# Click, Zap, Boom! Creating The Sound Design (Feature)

So this is just basically our Lego Foley that we've done by itself for this sort of impact.
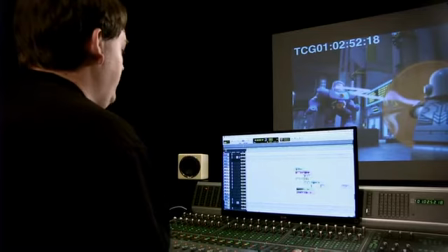1012s
So that was all shot with Vinny and Aaron in our Foley stage. And then we went through and we kind of added some extra crashes and debris falls to sort of,
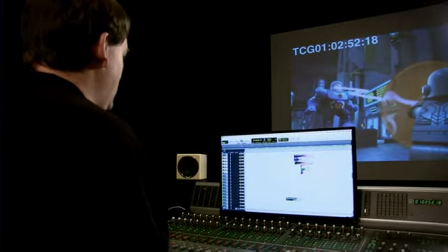1023s
kind of punctuate, Darkseid's weight. He is a bigger character than Cyborg.
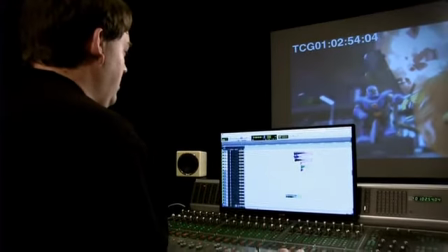1031s
So there's a little bit of bricks in there, real bricks, not Lego bricks. There's also a little bit of rock debris that's just sort of layered underneath, just to give it a little bit more weight. But as you can see, we're featuring the Lego sounds prominently.
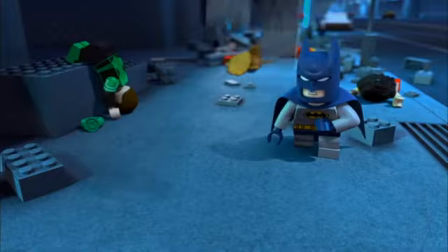1046s Oh yeah!
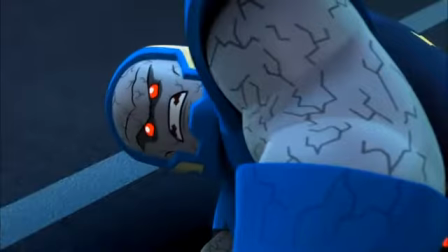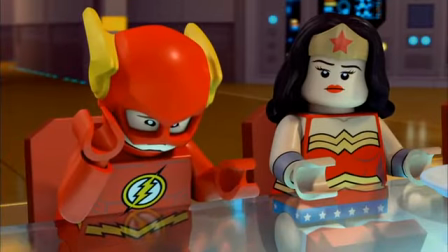1055s
It's funny, we work in a business where we're trying to make things sound really cool. At the same time, the more transparent we are, the better job we're doing in most cases. Because if they're not noticing what they're doing and they're just experiencing the movie and enjoying it, that's more about what's real good sound design. The fun part about making the Lego movies is that the sounds get to be a little bit more the star of the show.
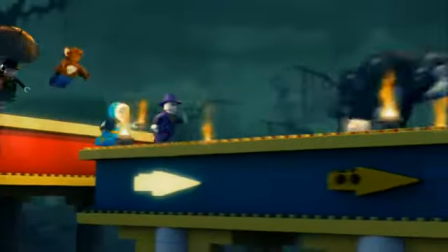1079s
The sound it just kind of evokes like a really light-hearted emotion. I think making movies is not much different than playing with your toys at home, honestly. We get to play with characters in a CGI world, but it all starts with playing with characters in the real world.
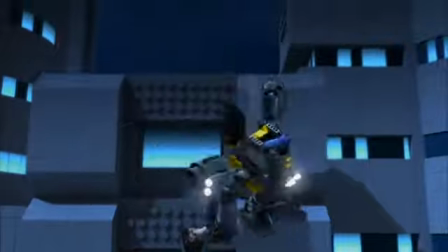1102s
I played with Legos hours and days and God only knows how long.
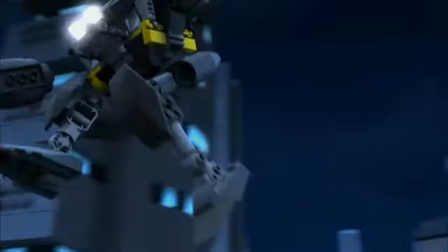1108s
So it was important to me for them to be represented in the right way. It sort of brings out the kid in you. It feels like you're playing. It's like we're playing around with Legos on screen. I mean, it's just such a fun experience, and that's what I want the kids to experience.
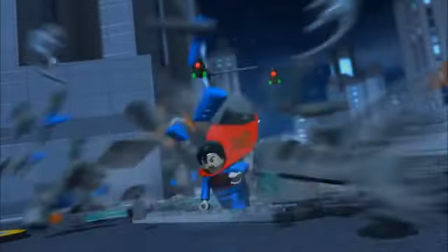1123s
I want watching something like this make them want to go to their room and pull out their Legos and try to build all of these kinds of things.
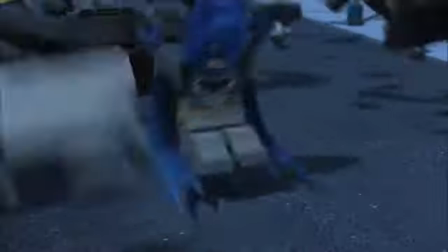1130s
The building sounds and the debris sounds, all that kind of stuff, it's instantly identifiable, and it brings you right back, and that's the power of sound. And it's a privilege to be in a position where I get to be as creative as I want.